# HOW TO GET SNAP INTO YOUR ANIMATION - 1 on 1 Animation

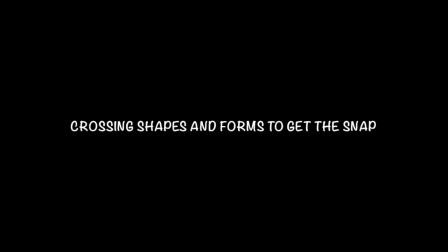Hello everybody. I'm going to show you a demonstration very quickly here about breaking the joints and using a method I call
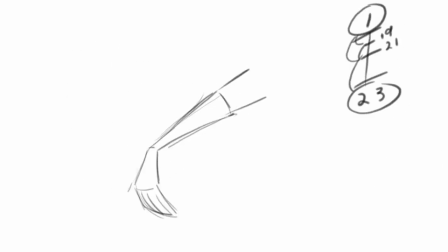crossing the shapes or forms. And I got a real simple test here to show you just to make it understandable. So here I have my first drawing, my first key, and all it is arm, hand, and fingers, and then here I'm drawing my next key and of the up position. Then I'm going to throw in this drawing.
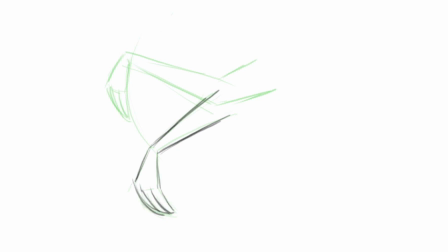This will be the last drawing that it settles back into, and I just basically do a trace back of the first drawing. And now I'm going to throw in what I call more breakdowns than in between,
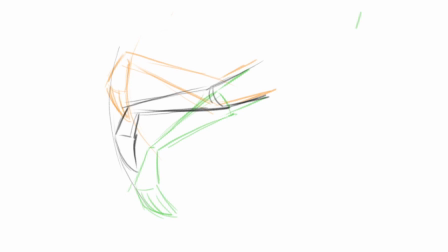because there's going to be a little drag on the shape. It can also be an in between. Everyone's a little different. So I'm starting now to put in the drawings that will describe the action.
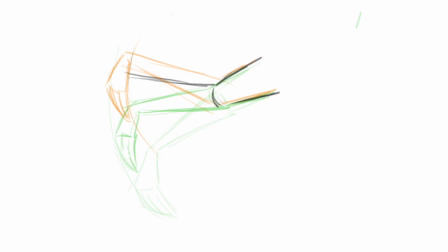And here I put in another one that's slowing in a bit at the top of the peak of the action, and right after this is where I'm going to put in the cross.
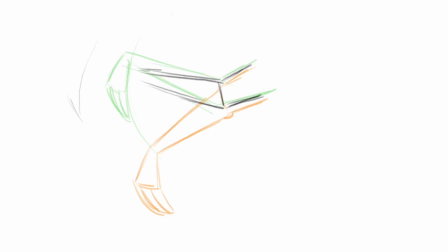And what I mean by that, here you'll see it right now. The shape of the hand right here is crossing over the preceding drawing. As you can see, the black drawing, the shape crosses over the big shape of the hand.
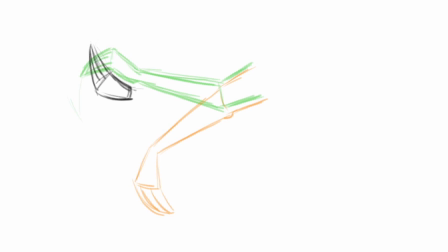So it's not directly in between. I'm doing another breakdown with the cross of the preceding drawing that I just made, and this will give your animation much more kick and whip into it. At this point, I just put in more drawings that will describe the hand coming down, following the arcs.
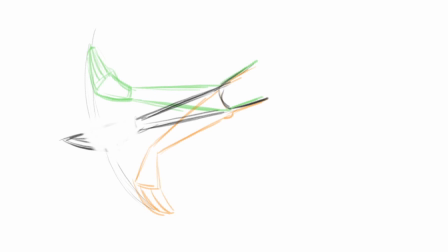And right here, actually, I'm going to change it. I didn't like the first one I did. I do this constantly, and I'm going to put in another one that will show a little bit more drag of the hand itself from the wrist and the fingers. It's a different shape than the preceding one.
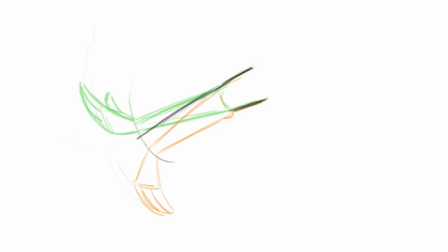Here it comes down. Now I'm going to put in the drawing that is going to let the viewers know the action, the arcs, and everything. That's what the animator's job is, to describe the action.
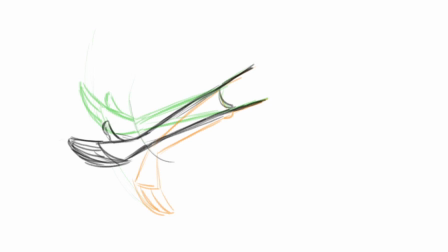Showing the thumb now because the hand has twisted a little bit. Now I'm simply just putting in almost direct in-betweens. Change that shape where it comes down to the next drawing. Snapped into it. See a little bit of the thumb as the hand twists.
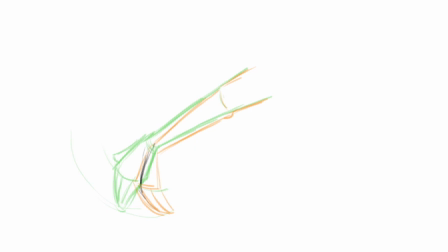Then I just proceed to put in the drawings. Now this is what is known as an overshoot drawing right here. It goes past my final drawing,
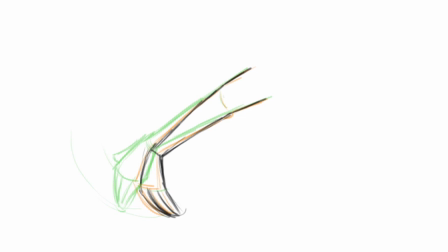and with that it will give it more cushion when I put in betweens from this drawing into the yellow drawing, the orange drawing. And here I put in the tight in-betweens to make it cushion in. And if I want it to cushion in even more, I will put in another drawing.
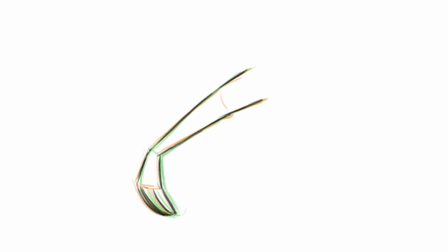Just matters what you want to express in your animation. And then I'm going to do an in-between from 1 to 23.